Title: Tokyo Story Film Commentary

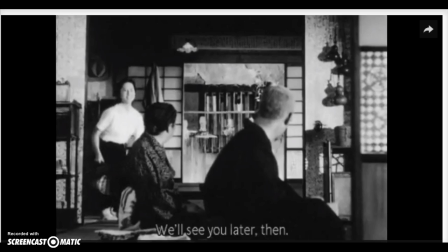4:03 Here, the dialogue and using a shot reverse shot, still at the same angle and height of the shot, indicates that while there is that dynamic of the family relationship, children are respectful of their parents,
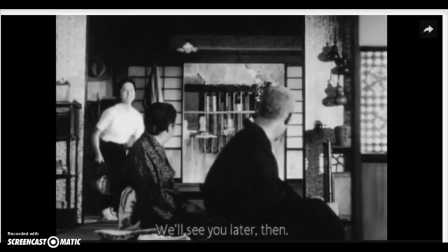4:17 there's still a mutual respect between the two. She offers to see them off, and the shot reverse shot has the father saying that, oh, that's okay, we understand that you're at school, you don't have to, but she's still very willing to. That kind of sets up the expectations of the family relationships during the time in this place.
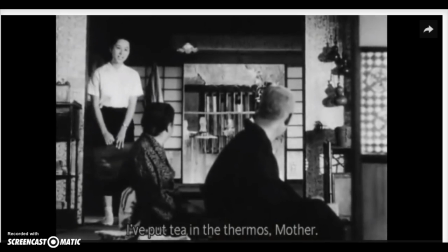4:35 じゃあ、駅で。 ああ。 お母さん、魔法瓶にお茶入れときましたから。そう。ありがとう。じゃあ、行ってまいります。
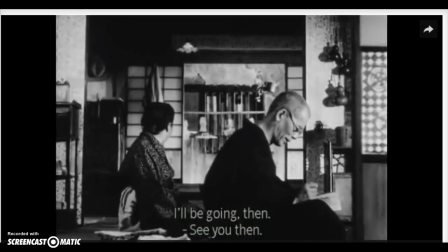4:43 ああ、行っておいで。 行ってきなさい。
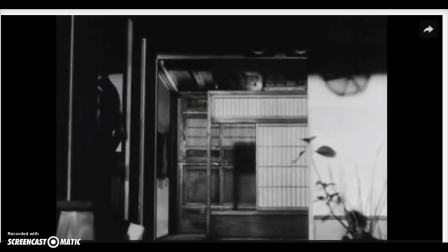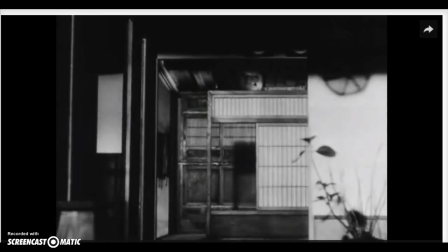4:54 In that last shot,
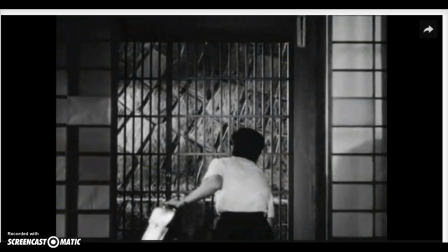4:59 as the daughter goes down the stairs and leaves. It's important to note there that the shot remained on the empty room for about 7 or 8 seconds. I may have been counting fast. Let's just say 5 to 8 seconds.
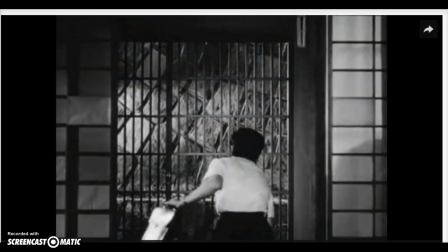5:13 That kind of indicates, so that theme of having the medium, like the waist high shot, medium angle shot, and having it remain on the scene without, as the character leaves, indicates that it's kind of
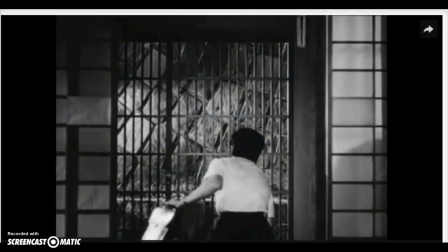5:33 the film is kept at a slow pace. So having those shots remain as the action or the characters leave keeps it slow pace and emphasizes the realism of the film. Like, it's not going, usually films cover a long period of time in a very short period of time, whereas this is going in more of real time.
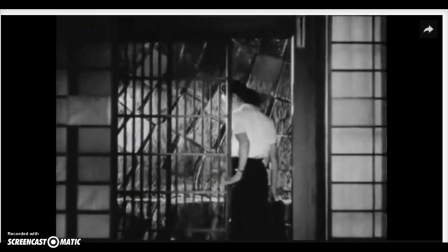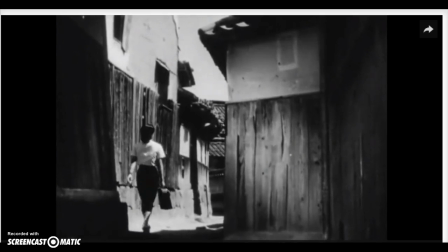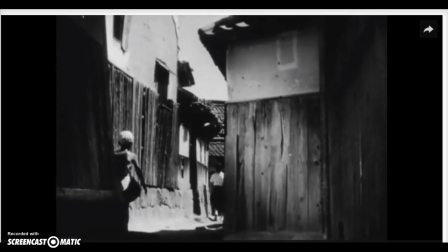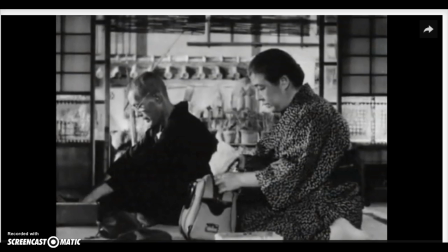6:11 Scene again, having the shot remain as not a whole lot of narrative propelling action happens, gives the idea that we're watching all of the minute details of their lives, and it's a story that people can see.
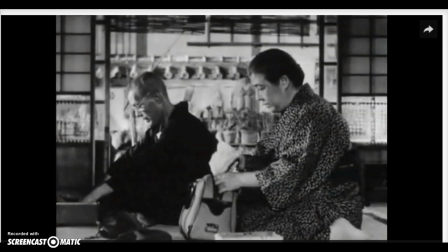6:27 They understand exactly how that time moves. It's very natural and it's not rushed at all. And there's no cuts back to scenes that have characters or action or things that propel the narrative.
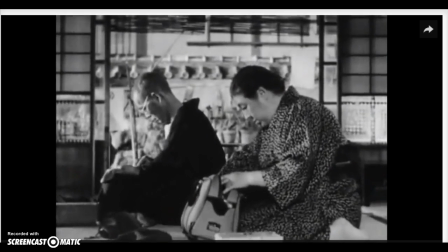6:40 そっち入らしたか？ 浮き枕はお前に頼んだじゃないか。
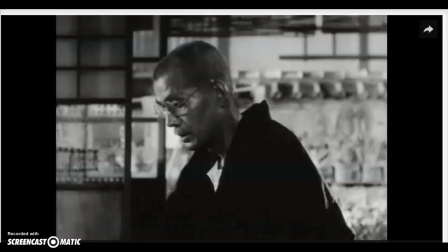6:46 ありゃんせんよ、こっちにゃ。 そっちを渡したじゃないか。
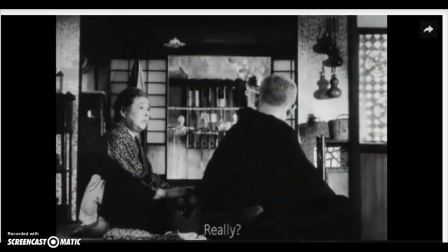6:51 そうですか？
Here, the shot reverse shot is used again, and they're talking about very not important things.
Where's the air cushion? Oh, I thought you packed it. No, you should have it.
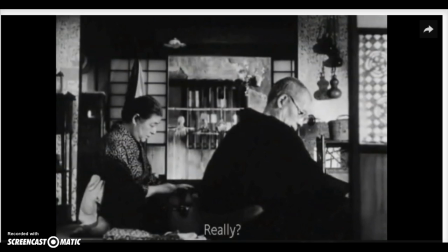7:05 This is a very extended conversation about a very not propelling narrative feature. So as the shot goes in reverse shot goes with a
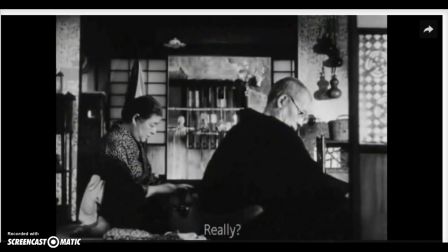7:19 kind of a medium shot that also has the husband and wife on the same level, shows that they are not only, so the dynamic in the family is not only equal when it comes to the parents and the children, not necessarily equal, but fairly progressive in the way that there's mutual respect.
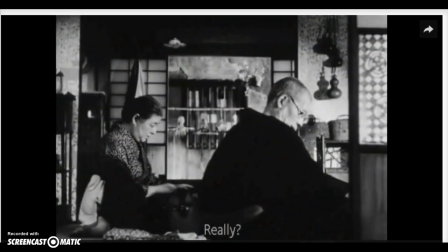7:38 It's the same with the husband and the wife, and given that this is in the 50s, that's kind of, that's good to have. It's good to emphasize that equality. They have a very strong relationship, and I mean, they're going to see their fully grown kids. They've been married a very long time, and they still have a very solid relationship.
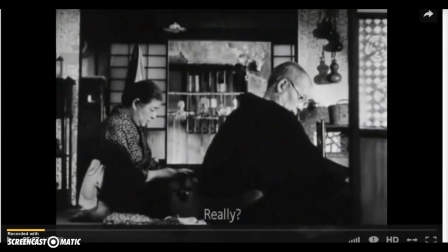8:01 Oh gosh. Sorry. Oh.
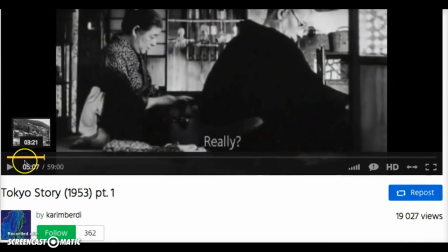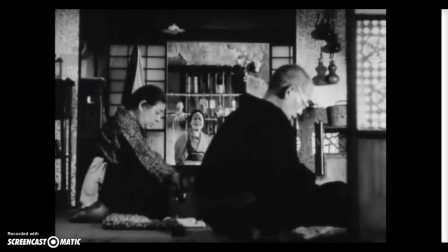8:12 Sorry.